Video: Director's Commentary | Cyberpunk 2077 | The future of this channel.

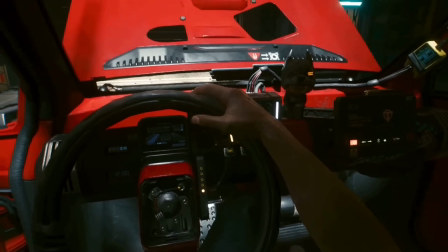(19:32) Now a Nomad alone in the world is a terrible thing, and terrible is about how well things are going for V.
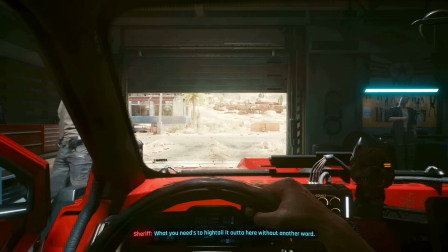(19:38) After being run out of the smallest town by a sheriff with the largest ego and being told not to contact his old friend from the Backers ever again,
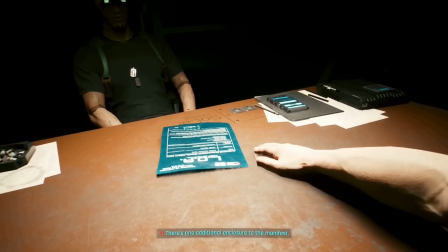(19:45) V's first mission sans his family goes equally terrible, as not even a hefty bribe at the border can guarantee safety for a nomad on their own everything falls
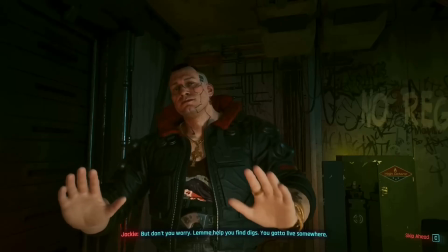(19:54) apart with success only achieved by the slimmest margins but this is when we really connect with jackie and and well i guess you know the
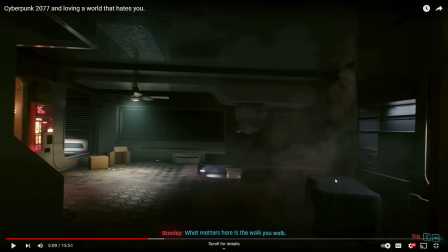(20:02)
rest by this point um if you do the nomad start and you look at the cargo in the back of the car i don't know if it's the same lizard but there's a lizard in there and the same type of lizard can later be found in the arasaka suite at kompeki plaza when
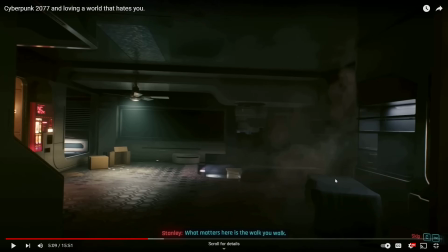(20:19)
you go There's a lizard, you can grab its egg, for example, it's a little easter egg, but you can hatch and have a little pet lizard. But my total headcanon is you are transporting the lizard you later than see in Kompeki Plaza. Because the crate is labeled Arasaka, and part of me wonders if, you know,
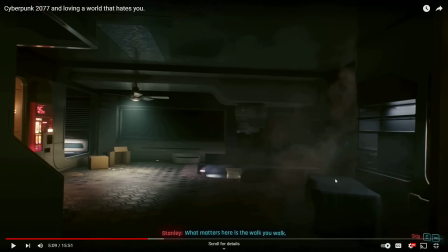(20:38)
Yorinobu, through a fixer, through a friend, through you, just wanted this rare animal for his penthouse suite.
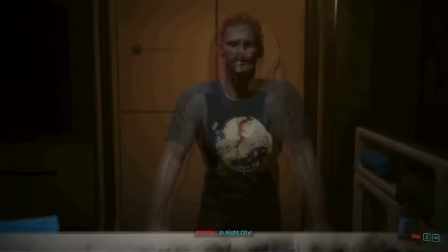(20:45)
It's not some accident that every one of these stories converge at the same place. um if you pay attention to this shot it's actually kind of overlaid
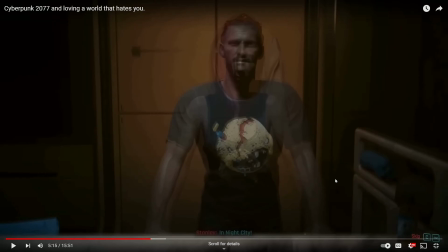(20:53)
each v enters exactly i think one frame or like one second after the other v because what i found is if i tried to have all three v's come in two frame on the same beat it ends up kind of just being this mass of bodies that you can't really differentiate um
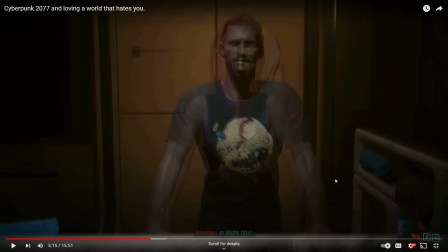(21:08)
so if you just offset it a little bit it really kind of sells them coming together towards the part where v start uh stops moving in the cut scene and one fun thing i actually to shoot this scene twice because the first time I did it I had like a stock male V for the street
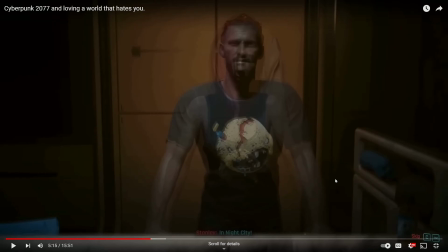(21:24)
kid I had a stock female V for corpo and then I had the same stock V for Nomad and it ended up being really confusing because it looked like there were only two Vs in this shot when I had just shown all three lifestyles so I actually had to go back and
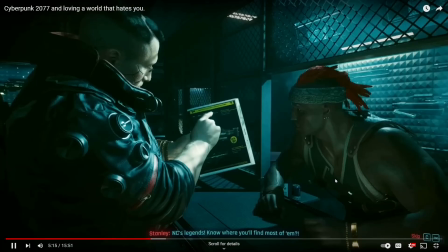(21:39)
re-record the Nomad with just a different character every cyberpunk story is the same and that's not a dig or a weak point of the
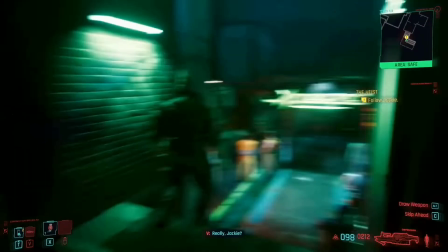(21:46) game, but I think a core driving message about the world of Night City and the game uses these opening acts to display it.
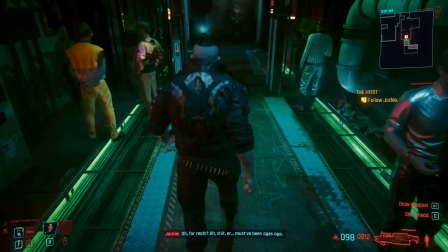(21:52) It's just a place like Night City really only allows for one kind of story.
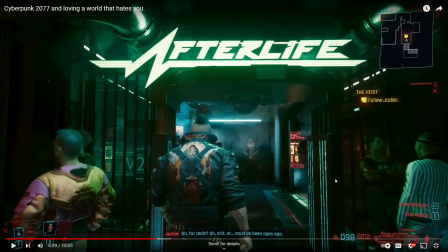(21:57)
This was a shot that I was super happy with, but I was also kind of nervous about whether or not the full like intent of the shot would come through. The idea of talking about like one kind of story as you and Jackie are literally walking in to the afterlife because the afterlife exists, you know, it's a bar, it's a physical thing within the world of Night City,
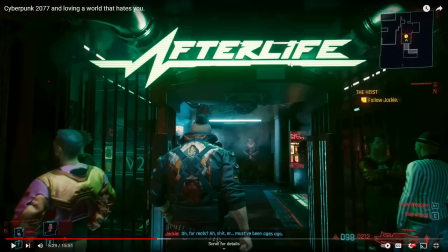(22:15)
but it's also this sort of metaphor for what's going on with the heist, because everyone involved in this heist technically dies. Dex is killed by Takamura. T-Bug is killed by somebody. It's never really quite clear who actually dispatches T-Bug.
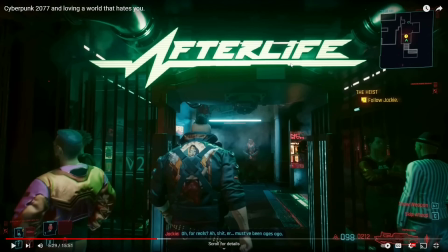(22:32)
Jackie dies during the escape, and V dies later. So technically everybody involved in this heist dies, and there's the very real correlation of there's only one kind of story as you're getting ready to walk into you're you're literally and metaphorically walking into the afterlife with this heist job
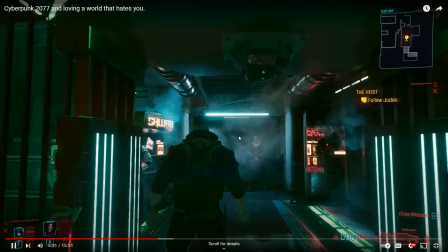(22:51)
there's this overarching theme and it's not just about whether you pick street kid
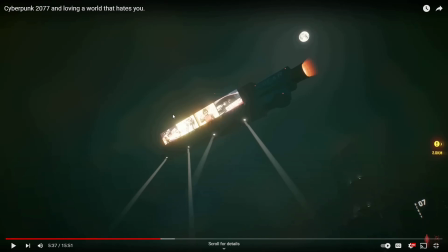(22:56)
or corpo it hangs over every element of this world um if you load up cyberpunk there's three of these blimps i believe blimps quote-unquote just floating around night city at all times um and as far as i'm aware they never land they never go away.
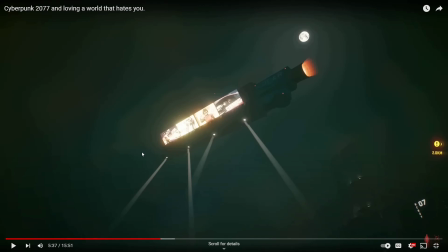(23:14)
They're just always present in the city. So one of the decisions I tried to make was the idea of correlating this oppressive nature of Night City, this idea that you'll hear in just a second of, you know, Night City doesn't want you to succeed and doesn't care if you survive the attempt of succeeding.
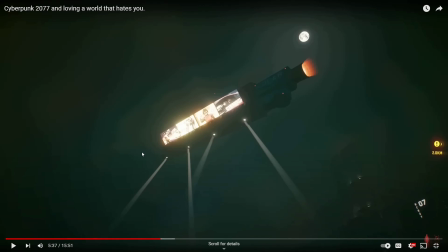(23:29)
That sort of ingrained idea of this world wants you to fail, this world wants to just chew you up and spit you out.